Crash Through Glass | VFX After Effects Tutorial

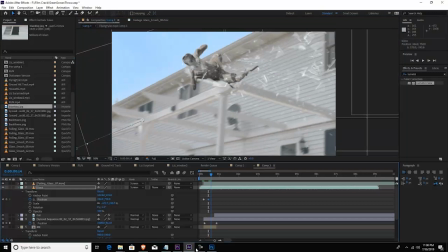I actually just positioned a keyframe to be right around where the window was.
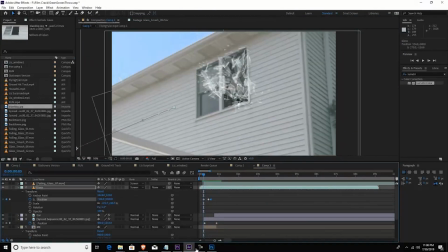And to really sell this effect, what I did was I took a directional blur. I always blur every footage. The reason I do that, everything in a visual effect.
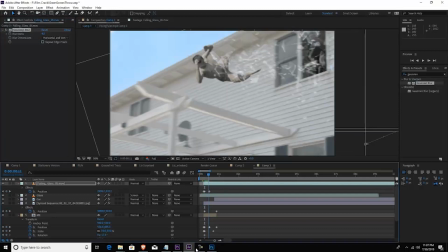So I put the blur on the house background, and I keyframed,
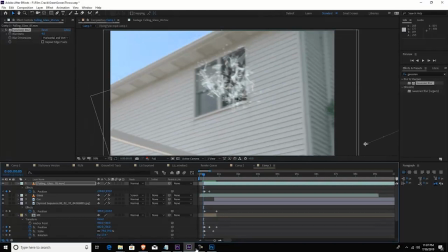and I started off pretty blurry, and then it gets less blurry.
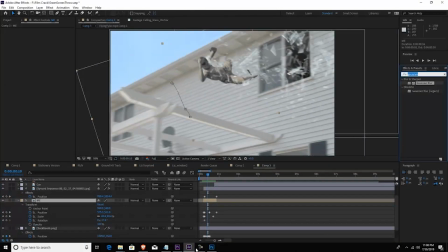But I wanted to make it to feel like the motion of the camera was giving it a little bit of a camera blur. So I did that with glass,
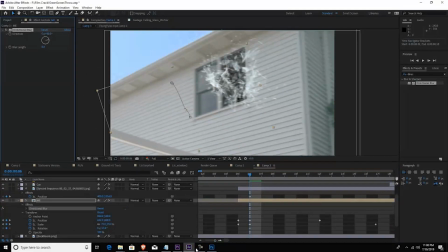and then I did that with the layer of my room over the window.
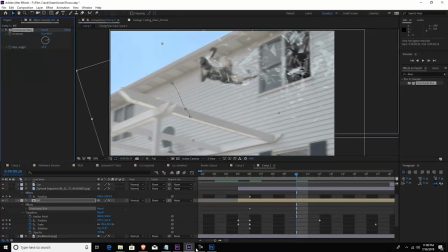And then after that, I added motion blur to myself to really sell the effect.
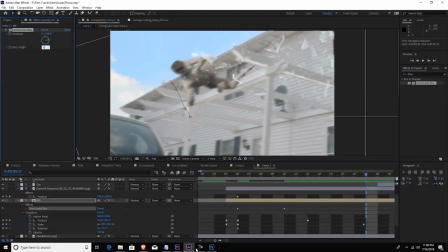But the camera was following me the whole time. So really, there shouldn't have been camera blur.
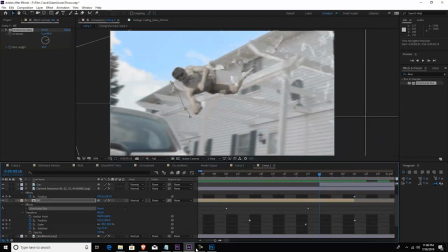But this really affects or this really sells you that I'm really moving fast through this window.
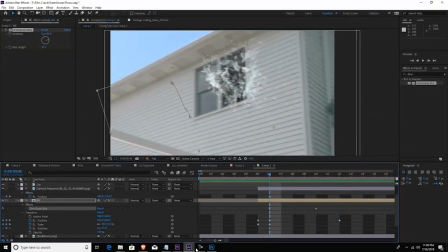So I added a directional blur and a gaussian blur. And that's really all there is to this effect.
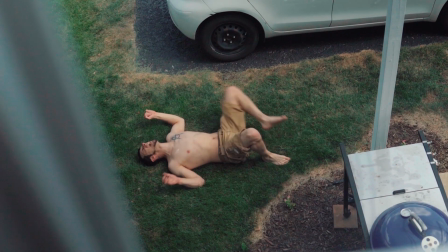Every effect that I do, I just kind of approach it with questioning,
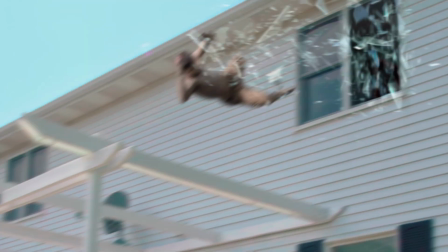well, how does this look when a camera is moving like this?
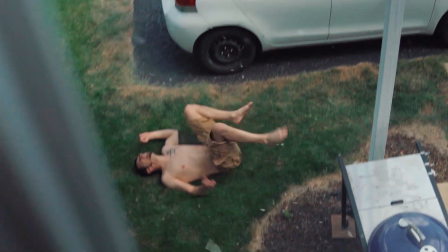And what really sells it? like what are their shadows uh can i put atmosphere in front of it uh you know how does this glass
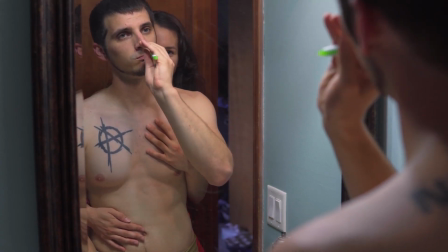react hopefully that gave you a little bit of insight on how to do an effect like this i'm definitely gonna approach this again and i'll probably approach it
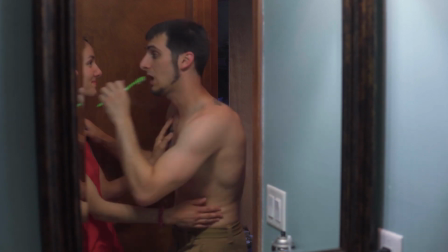a lot differently next time but uh this was just a first time uh
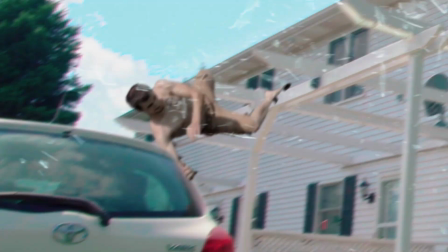attempt and uh you know it was just a fun little project that I did on a Sunday afternoon.
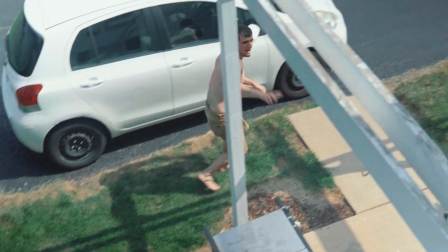So I hope you enjoyed that and stay tuned for more cool visual effects tutorials.